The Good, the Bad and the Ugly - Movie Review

The Good, the Bad, and the Ugly was directed by Sergio Leone and is a masterpiece. There's no question. How many films out there can be parodied? And even if you've never seen it, you instantly know the parody. If you see any film or any comedy sketch that has this sound, You know it's the good, the bad, and the ugly, even if you've never seen it. That's how famous this film is, and deservedly so. Virtually every single sequence in this film is iconic. The characters, the stare-downs, the duels, the cinematography, the music, Ino Morricone's incredible themes. Everything about this movie is unescapable in American pop culture. You cannot make a Western film anymore without being compared to this film. It is impossible. After this film came out, this was like the Jaws of Westerns.
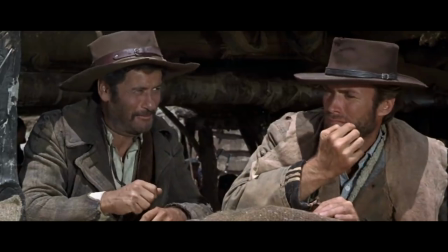[1:02]
You can't make a shark movie without being compared to Jaws. And when you hear people talking about this movie, you get so hyped about it.
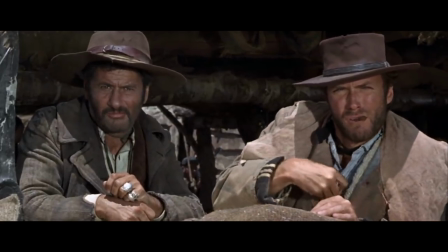[1:08]
You get excited about it. And then you watch it, and it's actually that good. This is one of those films that just does not disappoint. Let's talk about the greatest Western ever made. My favorite personal one.
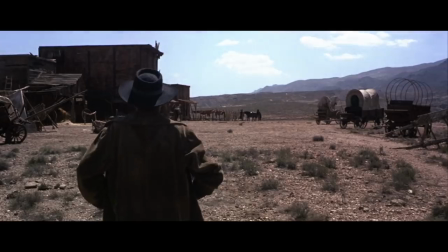[1:19]
The Good, the Bad, and the Ugly. and it opens with a sequence that immediately subverts expectations.
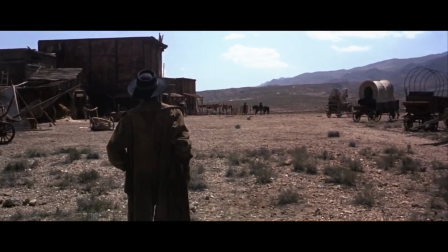[1:24]
You see these men approaching each other from opposite sides, and you think to yourself, they're about to have a gun duel.
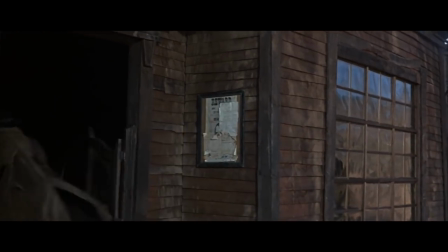[1:29]
But no, they burst into a place and try to rob it, and out pops The Ugly, played by Eli Wallach in one of his best roles, and the one that he's probably the most known for.
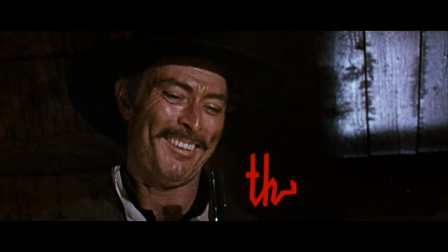[1:39]
And next, we're introduced to Angel Eyes, played by Lee Van Cleef, also known as The Bad,
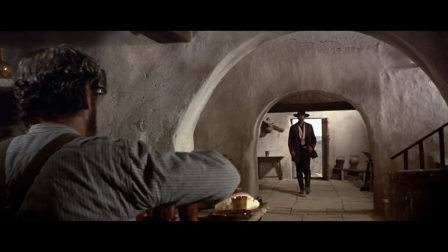[1:44]
in a brilliant image that has everything in focus, including this man's shoulder in the foreground and angel eyes in the doorway.
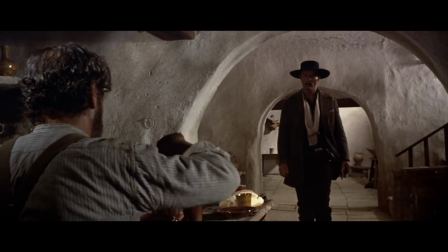[1:51]
Leone did a lot of beautiful things with the camera here, and he used a lot of camera tricks to try to make us feel like we were watching something that was almost painted. This film looks like it was created on a canvas, and if you ever get the chance to see it in the theaters, please do, because these images just explode on a gigantic screen.
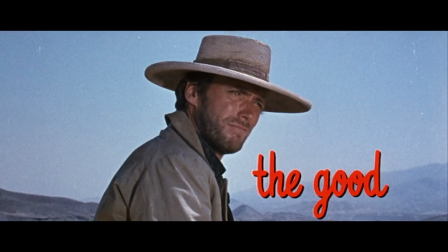[2:11]
And next we meet the good. Clint Eastwood's cigar-chewing, eye-squinting Blondie,
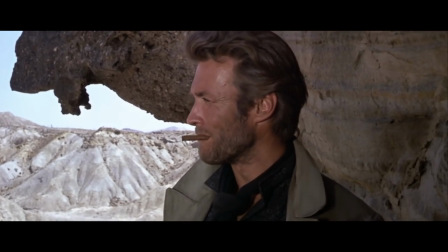[2:17]
also known as Joe, in A Fistful of Dollars, and Monko in A Few Dollars More. He does go by names in these films, it's just that they're never the same. Also, there is serious doubt on whether or not these films are actually connected. Sergio Leone has said that he never really meant to make a continuing story arc, and this can be supported by the fact that he reuses actors who perished in one
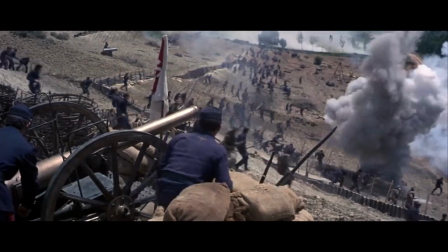[2:46]
film and show up with different names in the next film but there are also people who think that this film is a prequel
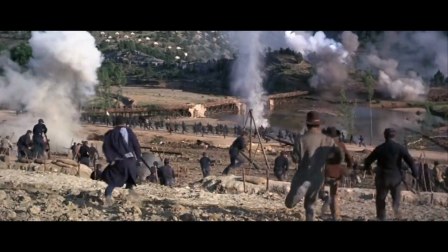[2:52]
to the first two because this takes place in the middle of the American Civil War whereas the other films didn't have anything to do with that
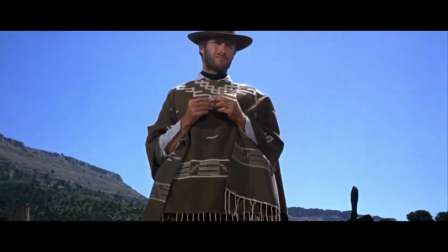[3:00]
and Blondie adopts his famous outfit at the end of this film whereas in the other two he had it from the very beginning and people use weapons that were around in different time periods, and so people are always trying to figure out what the timeline, what is the chronology, and I think it's kind of a superfluous thing. You don't really have to worry about it. It's clear that basically Leone was making spiritual successors.
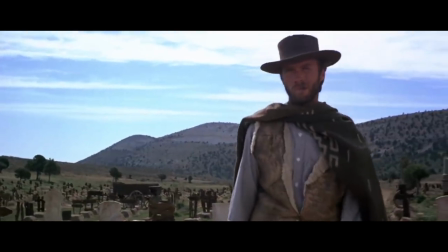[3:22]
He was basically experimenting with this character, played by Eastwood,
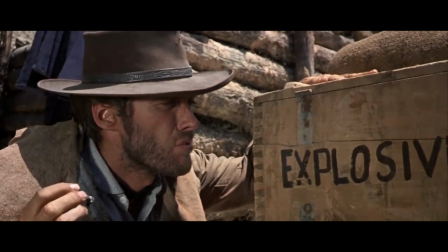[3:26]
putting him in different scenarios, changing some things around, not really concerning himself with a continuing storyline.
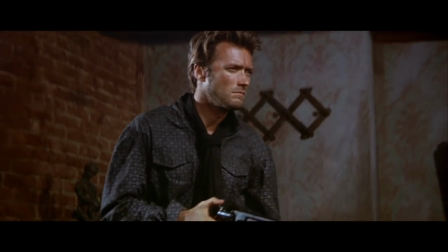[3:33]
The way I view the Dollars trilogy is sort of the way I view Edgar Wright's Cornetto trilogy. They're unofficial follow-ups, but they have similar actors playing similar roles. They're kind of connected, but they're not actually connected. One of the best things I ever heard about this film in particular was said by Roger Ebert in his Great Movies review of it. He talked about the fact that Sergio Leone doesn't concern himself that much with plot or storyline.
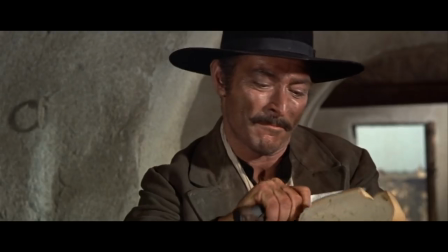[3:58]
He's a director of situations.